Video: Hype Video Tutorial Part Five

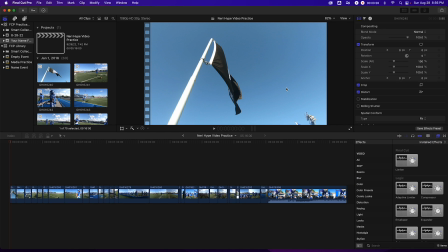0:00 So in this video, we've gone through basically all the rough cut, and I've shown you how to do a number of things to your video to make it, really solid. Now what we have to worry about is we need to worry about the order and timing of things.
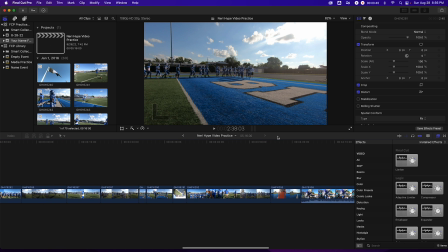0:16 So what I'm going to do is I need to really, obviously I still have like 4 minutes to cut out of this, so I need to refine this really well.
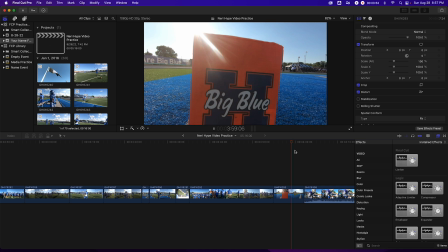0:25 But so we've got this particular clip that I think I might have shown in the other video, but I can't remember offhand.
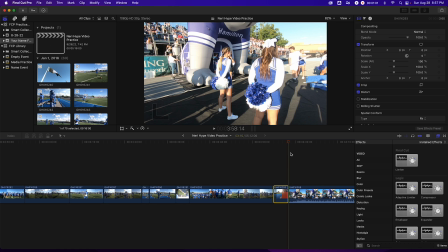0:34 I want to stop it about right here, and I'm going to slow it down, but I'm only going to slow it down to about 50%. All right, so yeah, no, I must have done it in the other video. Hold on, let me go back to 25.
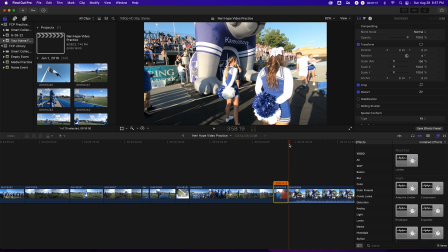0:50 I like it better at 25. So I want something like that. I want something like this at the beginning.
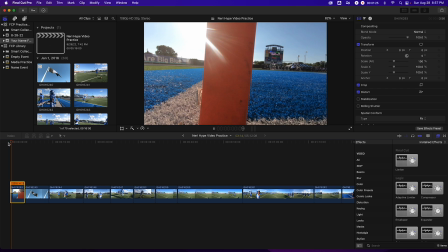0:56 So all I have to do is click and move it to where I want it. All right, and then I start the video, like something like that.
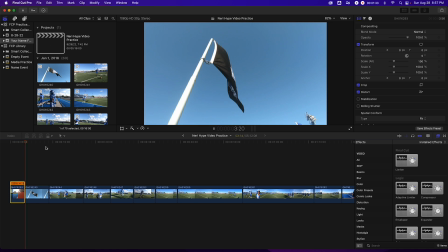1:04 Okay, now I don't typically want to put two slow motion clips at the same, back to back like that. So what I'm actually going to do is I want the team running out as early as possible, because
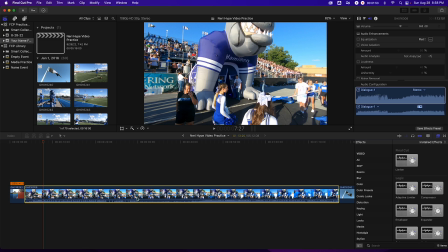1:26 we can, and because it's, it ends up, it's a pretty cool,
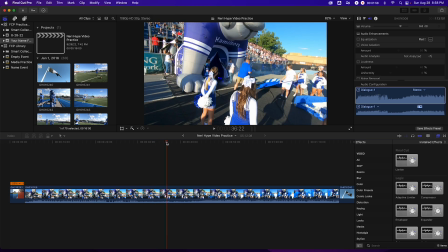1:30 effect here with the bulldog and the smoke and everything, but we obviously want to cut this way down.
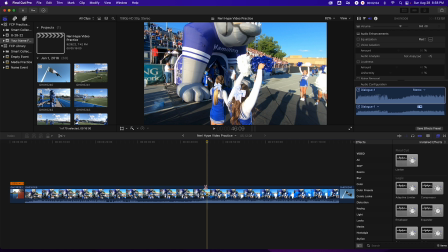1:36 So I would say we probably start it about right here, get rid of this.
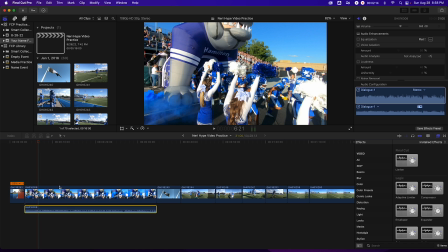1:46 Now what I think would be cool is, let's say I detach this audio here, I can actually move this over, and now I can start
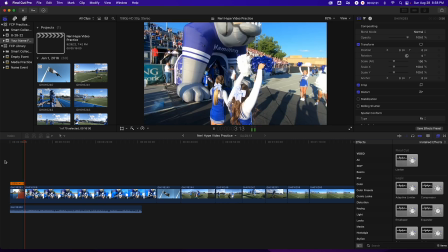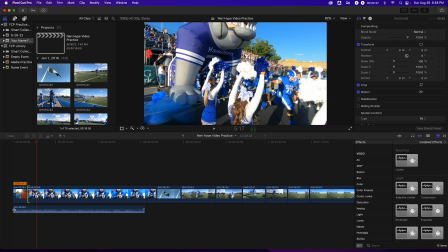2:00 playing it, and then I can kind of like fade in a little bit. Let me cut this down a little,
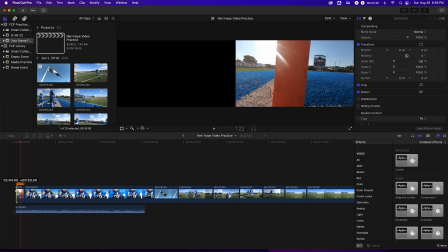2:09 maybe more like, let's go like that.
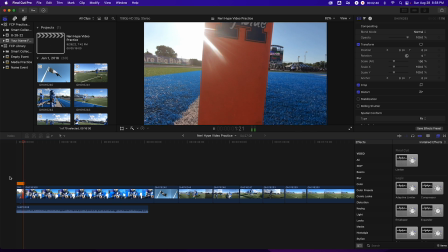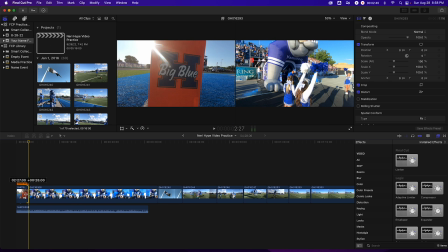2:20 Riley.
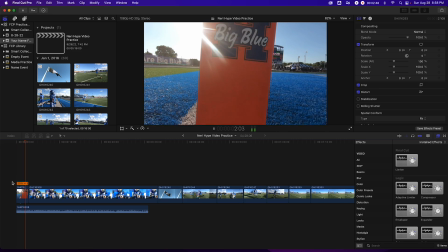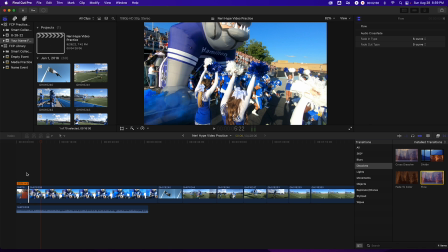2:27 Because so that way it's like the transition is at that the change in song.
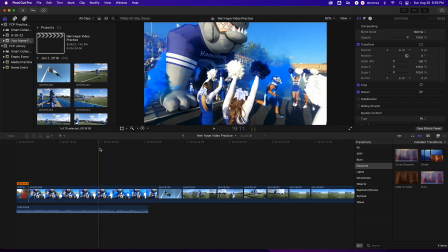2:36 Okay, so that makes it pretty cool. So I kept this audio on purpose for that reason, and so like
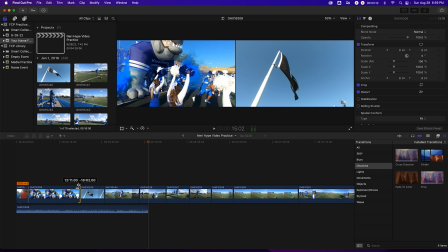2:44 now if you didn't want all 30 seconds of that, maybe I can bring it down to like 10.
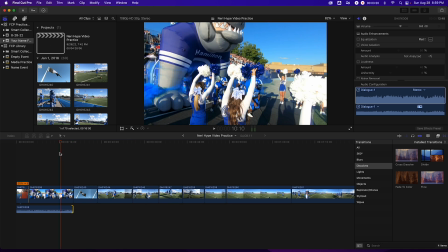2:51 I don't think it's necessarily a problem to have 10 seconds of this,
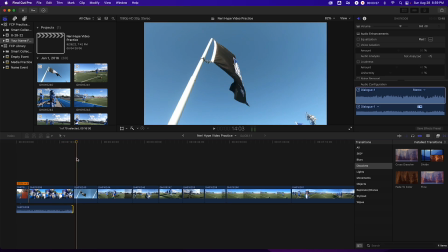3:00 but it might be a little bit long.
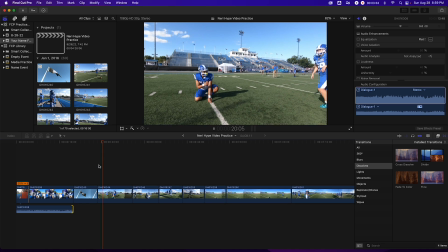3:05 Okay, now I mentioned this before in one of the other videos that there's a hesitation here right there, so I don't want that hesitation, so I just need to make sure that I trim that clip up there.
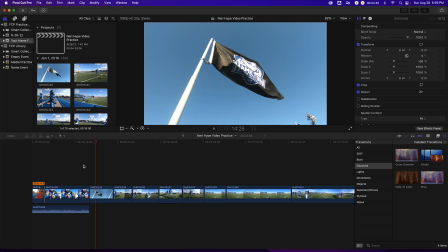3:16 But I think it's okay to do something like that to that, and I might end up getting rid of this audio.
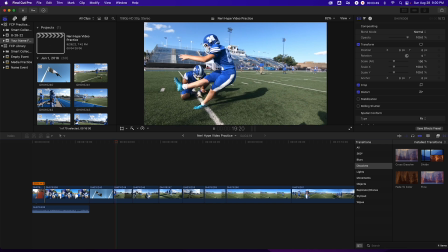3:24 It kind of depends on the song.
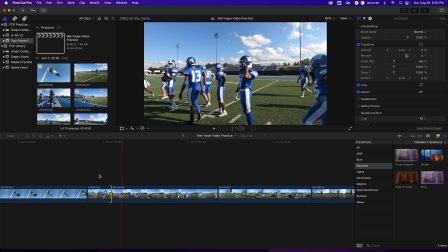3:26 Now this needs to be way shorter, so I would say the average clip length should be a second at most.
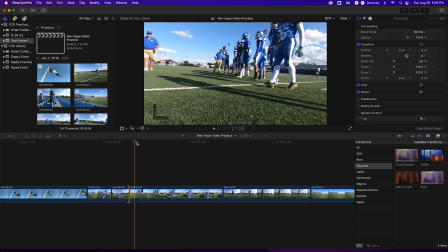3:37 Sometimes like 2 seconds is fine, 3 seconds maybe maximum,
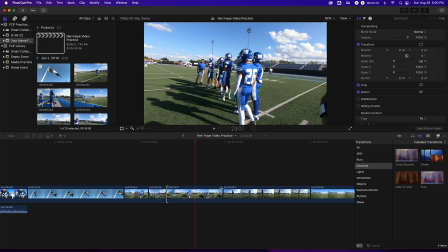3:42 but you want your people to see a new thing every 2 to 3 seconds,
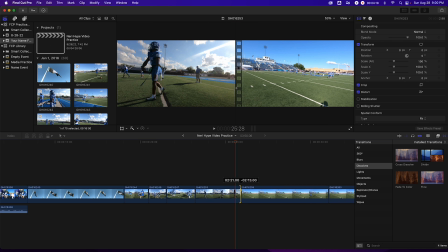3:50 and so I would say that for something like this,
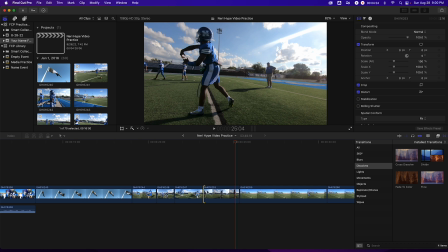3:57 I'm gonna slow this one down, maybe 50%, and then you get that smooth throwing action.
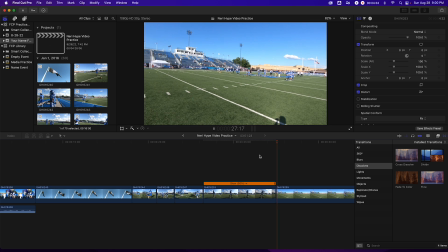4:08 I like that.